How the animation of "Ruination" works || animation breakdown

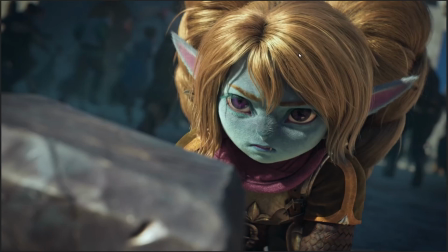Like, I don't know what you would do. Like, she is blonde. Like, that's just what Poppy is, but I don't know. Maybe it could be more bristly. Maybe it could be more like animal fur or something. I don't know. That's a difficult thing to solve. That's a really difficult thing to solve. Because right now it looks a little bit like a wig.
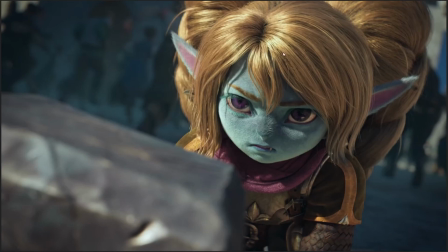Because of the contrast between her blue fur and the golden hair. I don't know. But my god, like, look at the scales and her armor. Like, this is an exquisitely rendered model.
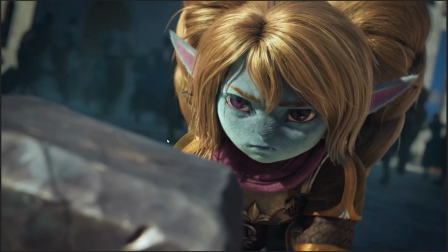And again, the lighting in this scene is excellent because, like, everyone else in the scene, all the people running in the background, they're all in shadow.
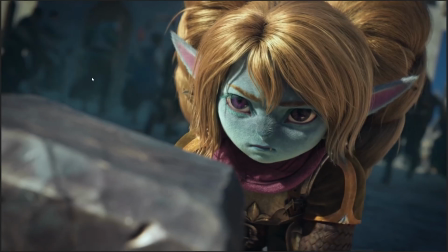Like, all of them, completely in shadow. Mostly they're just black silhouettes out of focus in the background. Poppy, on the other hand, bright sunlight bursting onto her face, fully illuminating her features and her bright golden hair, clearly marking her out as the hero here.
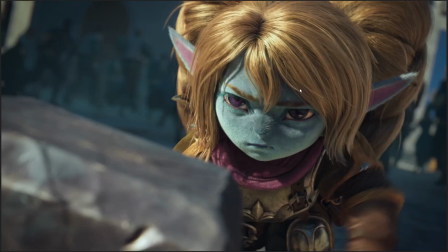Like, imagine if she had been introduced in the same way that the Ruined King was introduced, like, all in shadow, with barely any of her face visible kind of thing.
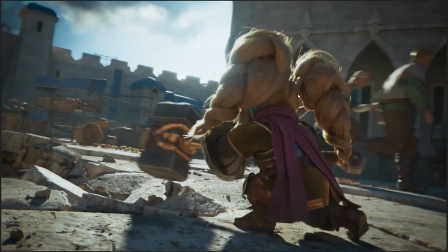Very different feeling. Here, we instantly see that this is the hero of the story, as she does the zoom.
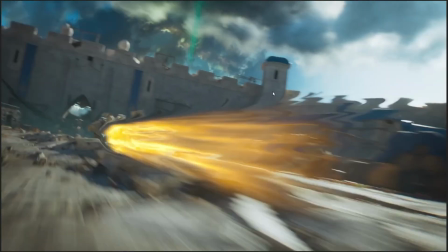And I really like this zoom as well. Because, like, she's just smashed up these rocks, right?
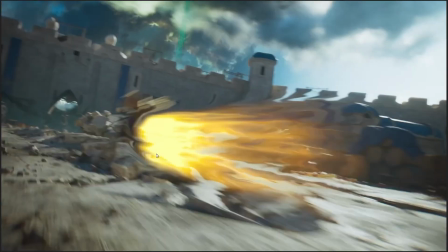And she's like, oh, those rocks are in the way. Boom! Just like, doesn't care.
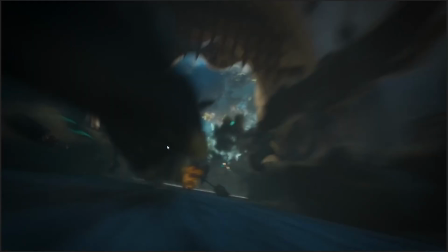It's fucking debris. Fuck that shit. Boom! We're just smashing through everything.
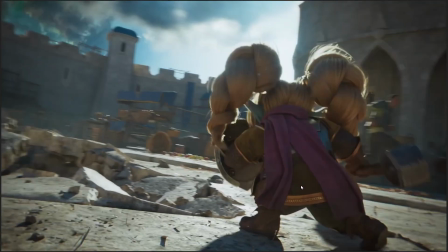It's good. It's really good. And we're doing the same kind of movement aesthetic that we did with the Ruined King.
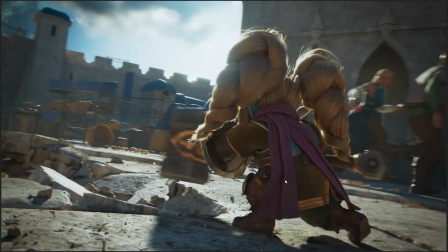Remember how with the Ruined King is there's this brief build-up as he, like, drops his body weight and then becomes a wraith, and then, phew, all of a sudden he's just there?
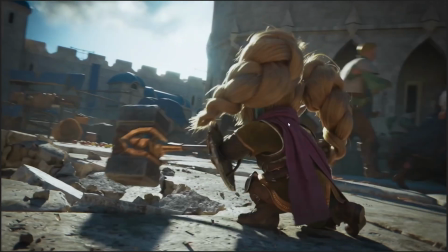Same thing happens with Poppy here. You can see, like, she does this wind-up where she pulls out her shield.
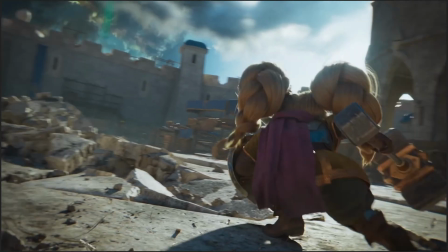You can see, like, she changes her body weight, drops down on one knee, like she's a sprinter getting ready to run, and then, boom, she just disappears.
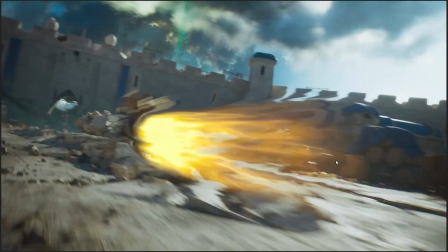She disappears into motion blur and this bright lighting effect, and then it's just like, and the camera follows suit.
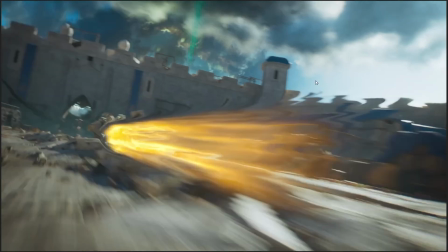Like, the camera follows suit, not just tracking her, but you can see how the entire space of the camera's field of view,
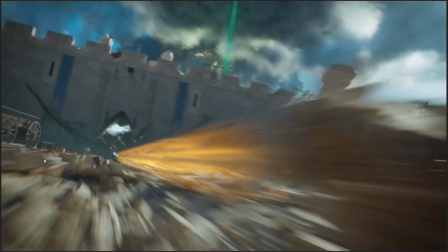there's just motion blur all over the goddamn thing, really communicating just the scale of speed that we're working with.
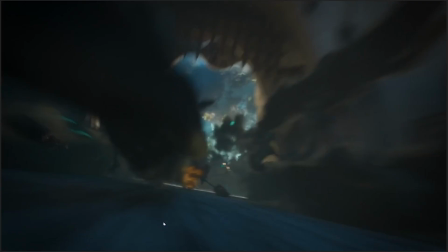You can see how the field of vision is even distorting as we dash through the scene with her.
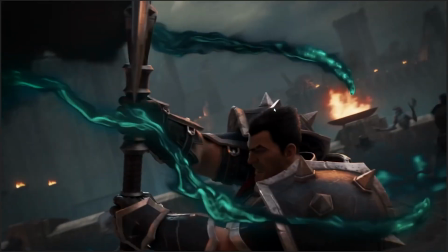And then that's used as a transition point to get us back to Darius, who's holding back these,
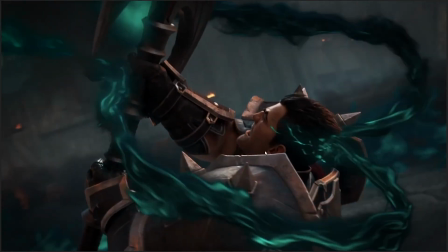whatever the hell they are, and we figure out what it was those tendrils were trying to do to poor Samira.
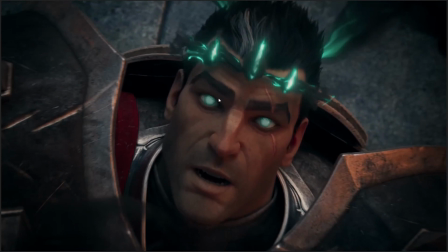And what we get here is two bits of visual storytelling. First, the glowing white eyes, which we first saw on Viego. We first saw these bright glowing eyes on the Ruined King, and then we get the crown,
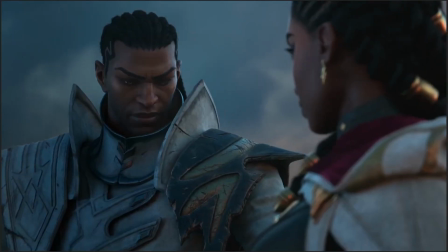which again is something that you will have spotted when we were looking at the Ruined King.
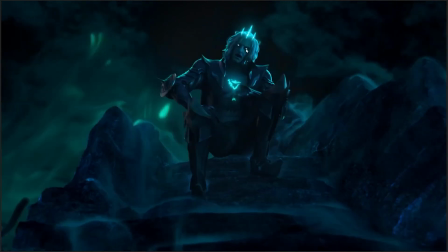Let's see if we can get a close-up. You get same shapes, same bright white eyes.
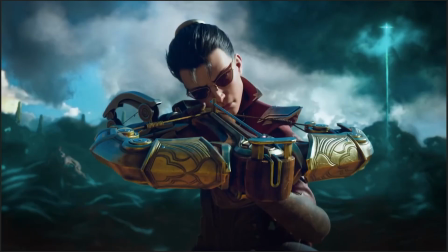So, for the observant person, there's a visual obvious connection, if I can find it, between, okay,
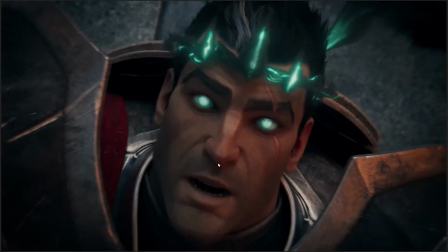so clearly Mr. Weird incel guy, same thing going on here.
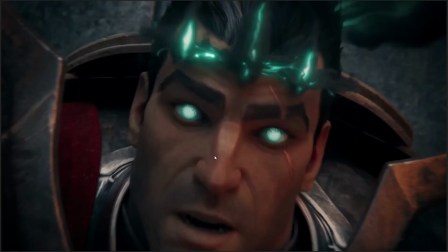So there's some kind of possession thing going on. So even without being told, you understand, okay, this is some kind of mind control.
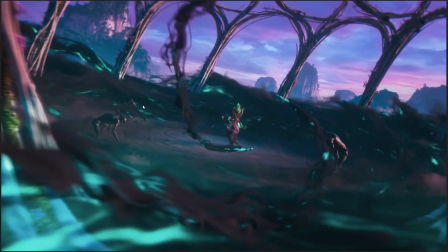Like, we've seen this kind of thing before. We've got mind control going on. And again, we cut back to Ionia, and once again, curves, circles, and even, like,
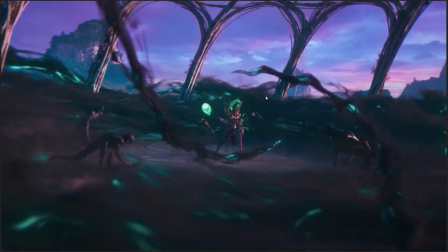the tendrils of darkness that are going to spiral in on poor Karma describe a spiral or a circle to really show,
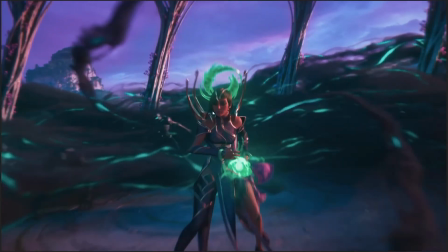like, to really maintain that visual aesthetic of the scene, which is also reflected in the circling jade dragons
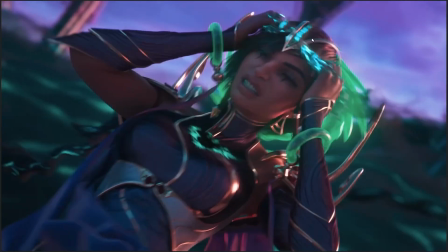that spin behind poor Karma, as dear Mr. Ruined King tries to do the same thing again with his little possession thing,
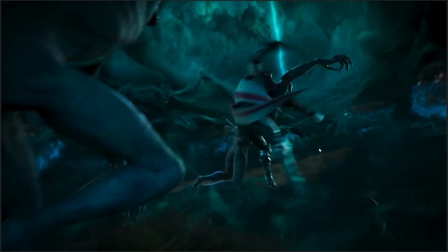which fortunately doesn't work on Karma, but we don't know that yet. In the storytelling of this thing, we have this 3-act structure.
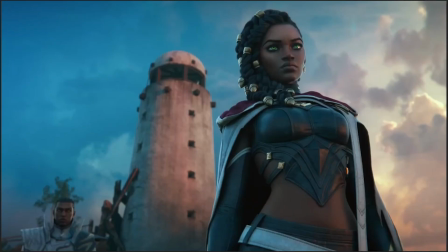Well, maybe not 3 acts, but we have this sort of, this clear delineation of structures.
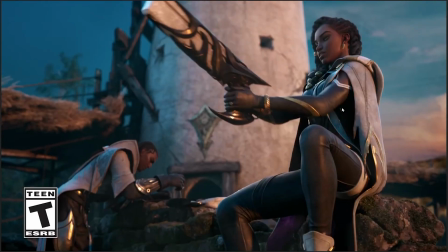We have a moment of peace before the start where Lucian and Senna are just hanging out. She's giving him shit for not maintaining his guns properly.
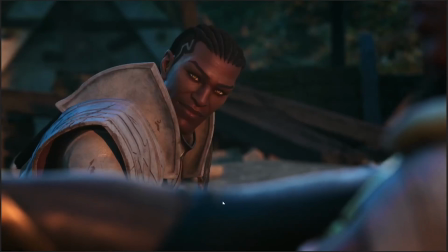He's like, haha, I love you, my wife. I love you so much. I'm never gonna let anyone hurt you ever.
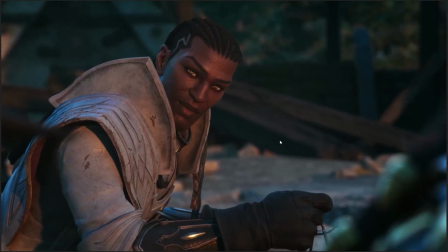I have a deep emotional complex about your safety.
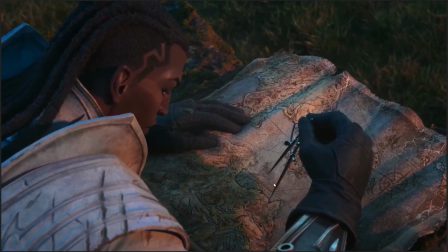But they're just kind of hanging out and talking and talking shit as a shadow slowly moves up on Lucian. Like, you can literally see the shadow coming in over him here as the looming threat comes in.
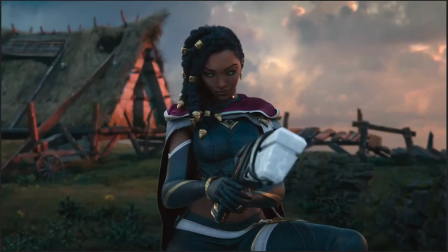Then we have the reveal of the threat.
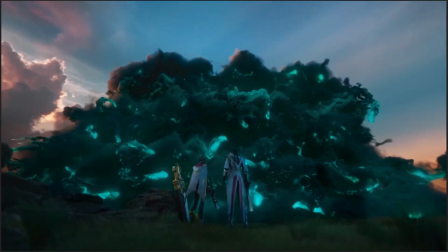Like, as Senna gets the glowy eyes and the message about, oh god, the black mist is coming.
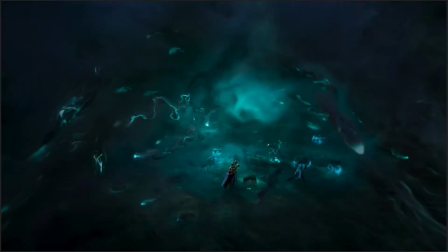Then we get the first bit of action, as Lucian and Senna, like, charge in, and Lucian starts blasting these things to pieces.
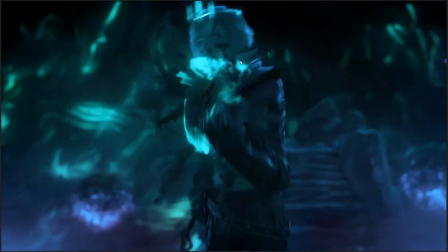Confrontation with the bad guy. And then we have the first climax, which is when Viego grabs Senna,
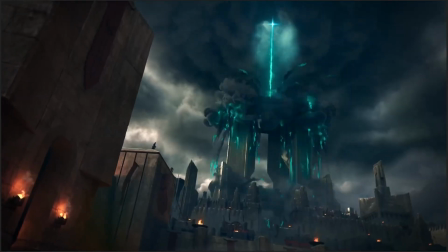reclaims at least part of the spirit of his wife, and unleashes the Ruination. That's the first emotional climax.
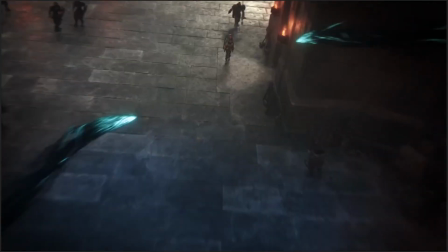Then we get a second set of setups, where we see, like, Samira and Darius spotting what's going on.
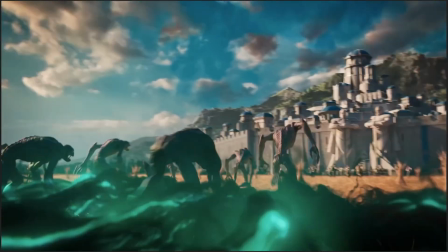We see Karma in full combat with these undead monstrosities. And then we get the setup of Demacia, where Poppy is doing some fighting against the undead.
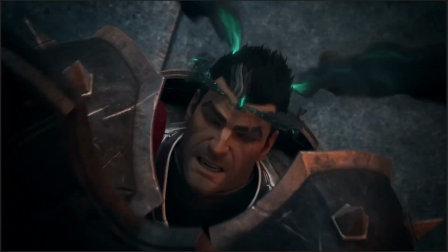Okay, cool. And then we get Darius getting possessed, Karma getting possessed,
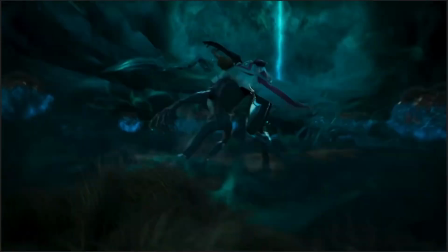Lucian, like, in a pretty desperate battle with these undead bastards. If my scrolling would please behave properly, thank you.
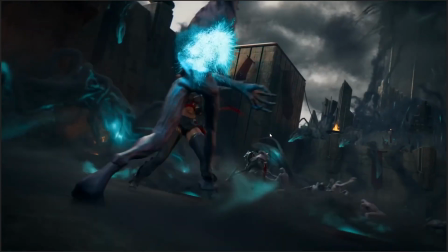And Samira doing exactly the same thing. And in fact, there's a lovely consonance between the two of them, because what happens,
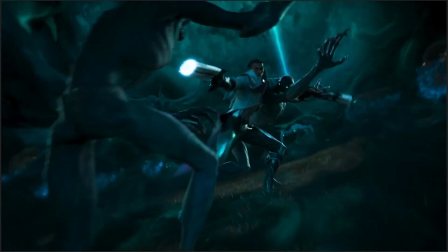like, I really like the transition from Lucian fighting the undead to Samira fighting the undead,
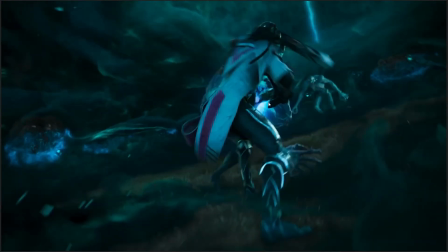because what happens is Lucian blasts this guy in the gut. That's a really nice maneuver.
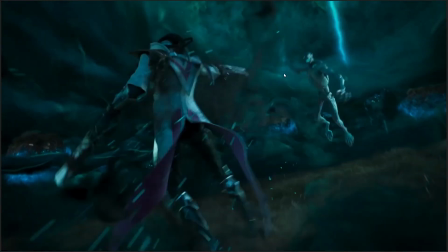Very John Wick. And then points out, blasts this guy.
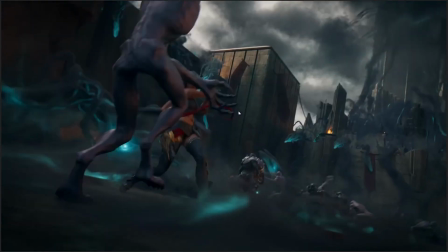And then right as he does that, we cut to Samira doing exactly the same thing.
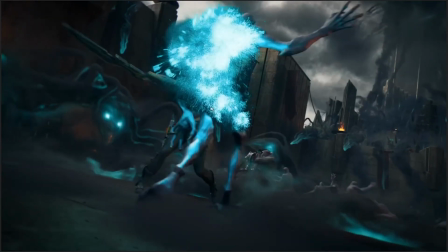Like, she's, well, it's not blasting it, but she's, like, exploding an undead. And then, boom.
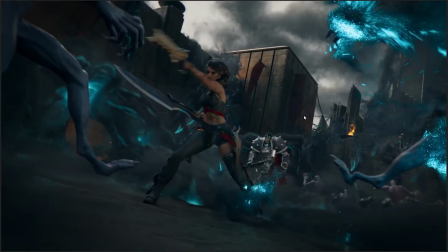So, like, there's this visual action continuity between the two of them. They're doing the same action. They're both of them fighting the same threat. Which, again, visual storytelling, pretty well done.
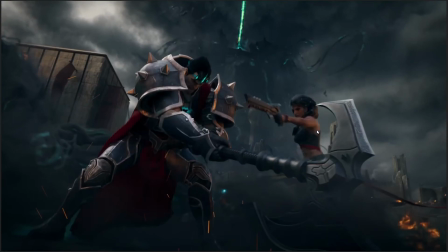As all of a sudden, Samira has to deal with something that's potentially even worse. And these are the all is lost moments, right? Like, these are the lowest points of our heroes, where they are most in peril and most under threat.
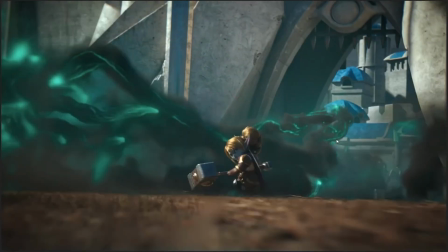Same thing goes for Poppy here, who's fighting pretty much alone as the gates come down behind her against these undead bastards,
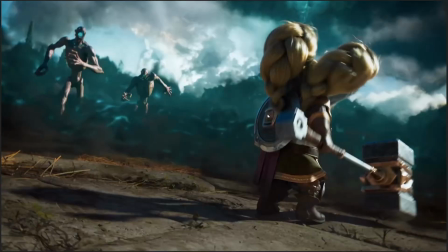which she can probably handle because she's pretty damn good at this stuff. But then, like, we get multiple of them coming at her,
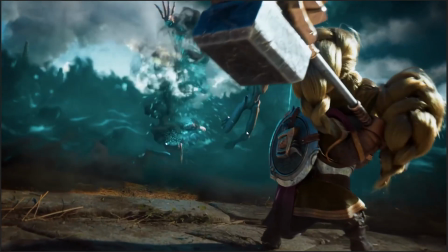which is like a perilous situation to be in when,
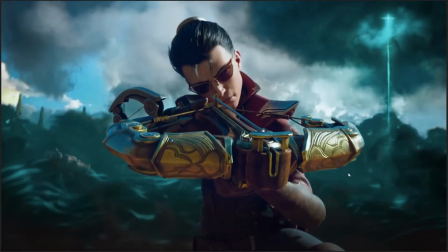oh, hello, Vayne is here, and she's going to fucking murder Poppy for being a magical creature. That one's never really explained, because Vayne hates all magic, all of it. She hates the undead, she hates demons, she hates mages, she hates everything that is magical or, like, unnatural, very large air quotes. Hates it, wants it all dead, wants to kill it on sight.
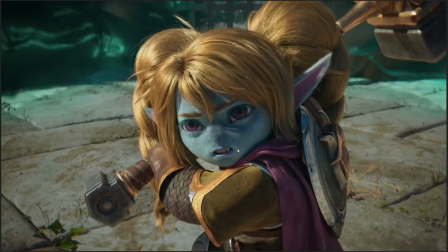She sees Yordles, she sees Poppy, and apparently decides that, like, okay,
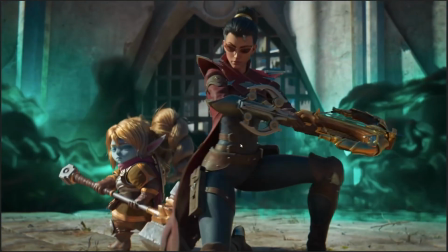we're cool with her now, I guess, even though her entire life quest has been all about murdering the...
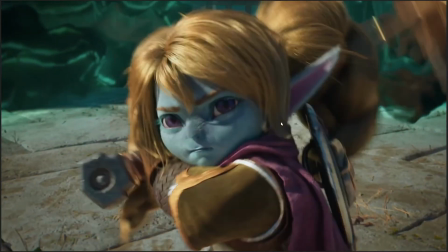Okay, like, but apparently she's cool with Yordles, or maybe she doesn't see that Poppy is a Yordle.
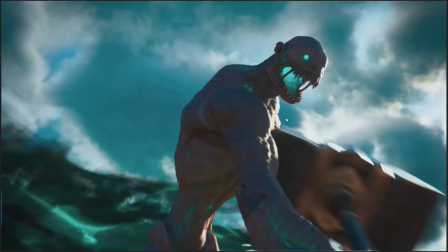Who knows?
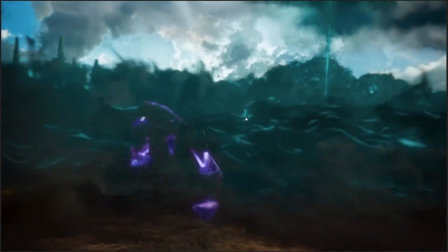It's the whole Yordle situation about who knows and who doesn't know that they're real is frankly not very well explained in the League of Legends
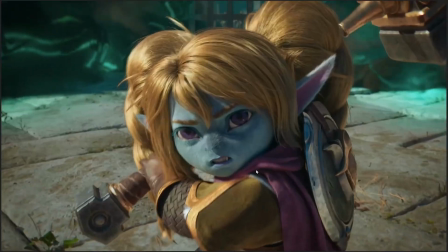universe. I'll let it go for now.
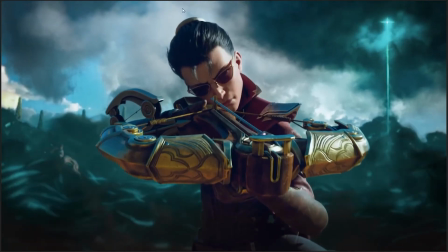But anyway, Vayne and Poppy look at each other, and then Poppy swings her hammer and is like, oh, she's gonna attack the lady.
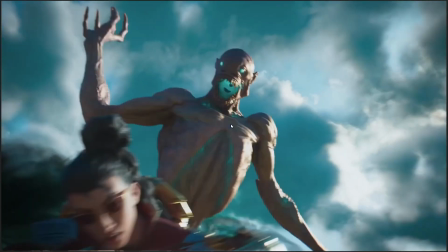Except, of course, boom!
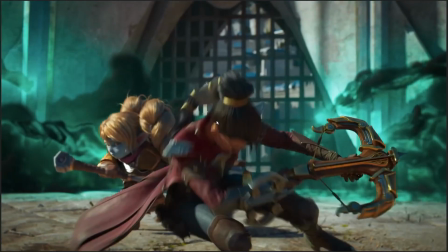She's attacking the undead, because poor Poppy is a very polite person who would never attack a lady like that.
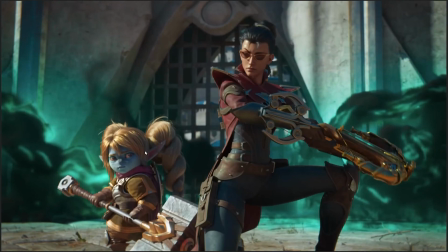Then they look at each other, they get this little sort of badass recognizing badass, and then it's like, back to fighting.
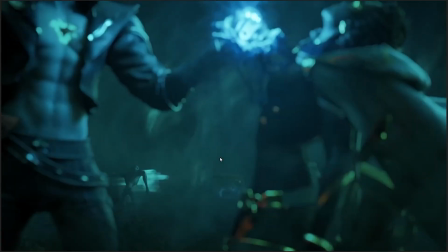So we got the all is lost moment, and then we got sort of the first, like,
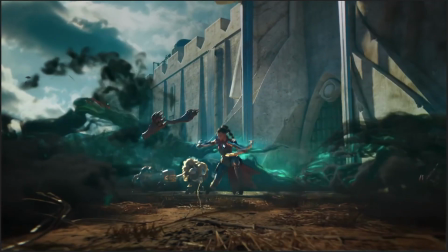the first sign of hope, at least for Poppy, that, like, okay, now she has an ally, she's not fighting alone anymore,
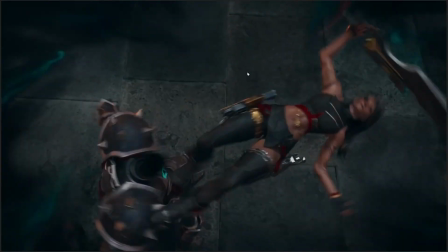they can hold off this horde together. Then we come back here. This is the all is lost moment for Samira and Lucian.
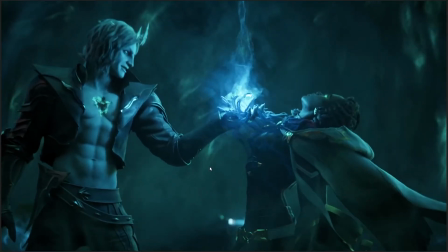For Senna and Lucian. God damn it, I'm bad with names. And here's Samira's all is lost moment when the darkness is encroaching.
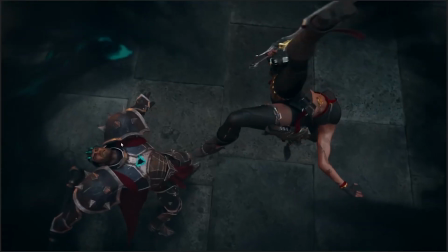Like, you can literally see in the shot right here how the darkness is closing in
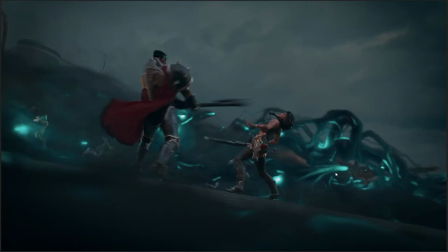and sort of becoming overwhelming as she's trying to fight off Darius.
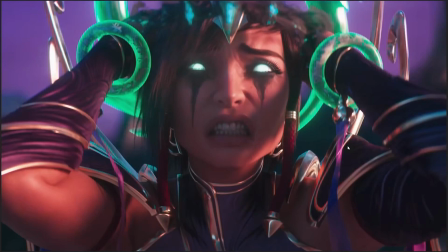Boom, and he knocks her down.